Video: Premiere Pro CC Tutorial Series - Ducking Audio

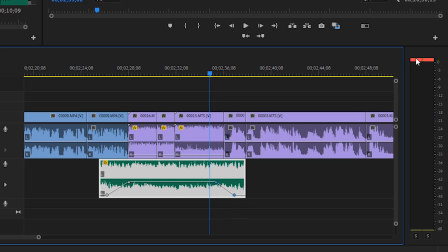[8:17]
And we will check and make sure that we don't get that red peak meter. And to make those go away, you just click on it and it will disappear. All right, let's see what we got. We've taken a B-roll sequence. We've gradually increased the background music to meet an acceptable level. And then we've decreased it to meet the next talking point. And that is essentially ducking audio. There is a case where, and I do this in my vlogs a lot, I will punch into the next scene, and that excludes a gradual fade from one to the other. Let me show you what I mean.
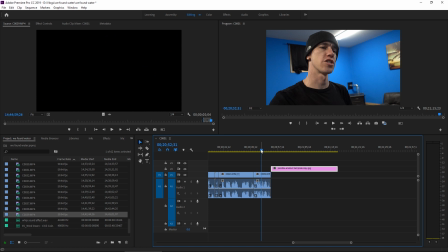[8:55]
Okay, so at the end of my vlogs, I always do the same thing. I'll say my piece, and then I will cover the camera with one last line. And then I go to an end card template. What I like to do is punch in the audio at the moment I cover the lens.
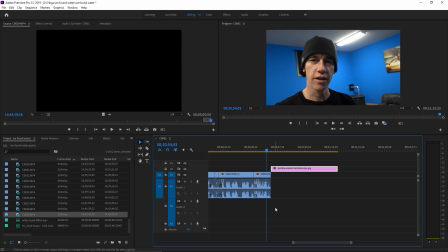[9:12]
And instead of gradually fading into that, it's almost an immediate change in the audio level to justify me covering the lens. So I like to choose a point in the audio where there's some sort of hit, the beat drops, something happens in the audio that kinda is right on the beat, like this point right here.
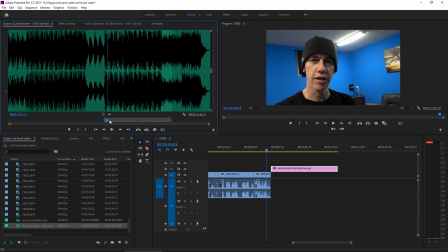[9:33]
Which kinda helps accentuate me covering the camera lens and this sudden increase in music that wasn't there before. So we'll take that endpoint, we'll stretch it out for a few seconds, and we'll drop it right in line with where I cover the camera.
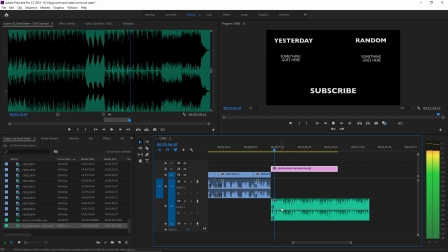[9:50]
So, okay, that's okay on its own, but I always like to
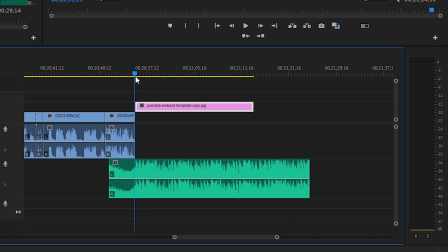[9:56]
again, put some leading room before the audio actually hits, and we can see that the downbeat is slightly off.
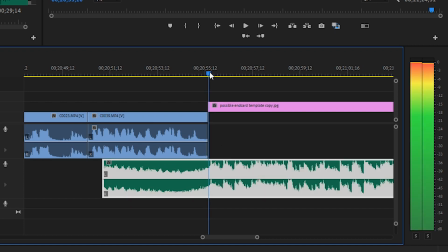[10:05]
So what we can do is park the playhead right at the end of the clip, make sure that the audio clip is selected,
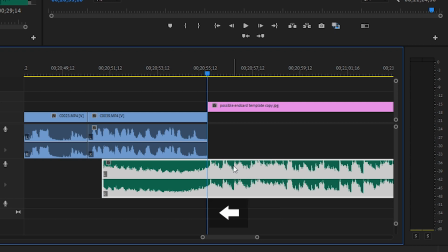[10:11]
hold Alt or Option and the left arrow key, and we can nudge this clip frame by frame. So right when that cuts to black, we're gonna get the downbeat of this audio track.
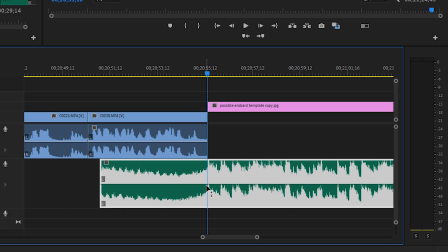[10:24]
Now I'll expand the audio track a bit, and I'm gonna add a keyframe right there, Command or Control click. I'm gonna add another one right beside it, Command or Control click. What I'm gonna do is just drag this down to about half, and it's almost right beside it.
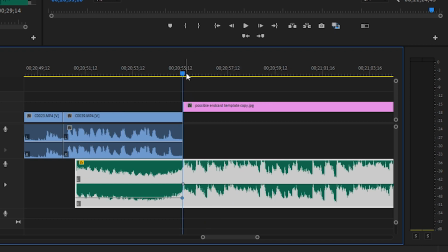[10:41]
And that's where we're gonna leave it. And then, just so it doesn't like start abruptly, watch.
Like this video, subscribe if you aren't, with notifications on.
Which in this case, it actually isn't that bad, but I like to fade into it. So what we'll do is towards the beginning of this, we're gonna do Command or Control click, add a keyframe. We're gonna drop it down to zero.
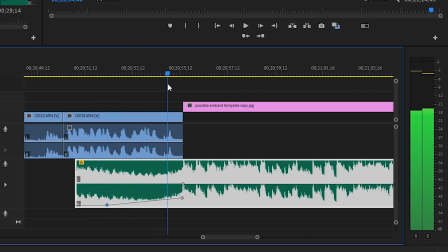[11:01]
That way our music slowly reaches some sort of build right before this punch, and then at the beat, it comes to full volume.
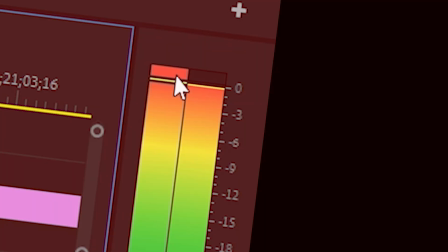[11:10]
And we know that this clip at full volume is a little hot. So we'll take this part of the track and we'll drop it down just a touch.
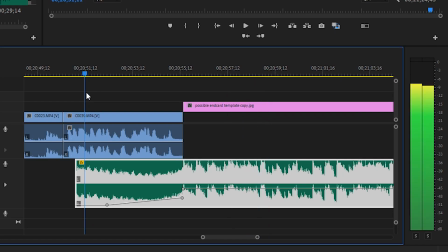[11:20]
Nice. All right, so this is what that sounds like.
And I will see you right back here next time.
There we go, very nice. So we can use audio ducking to gradually fade into an acceptable level on that audio track, or you can punch into it by making a keyframe and then one frame after it, make another one where it dramatically changes, and that's called audio ducking. Trust me, you wanna spend some extra time on the audio side of your videos because audio is very, very important to creating the right kind of mood for whatever video it is you're trying to produce. All right, guys, that's about it for this video. Thank you so much for watching. Make sure you smash that thumbs up button. Subscribe if you aren't, with notifications on, and I'll see you on the next one.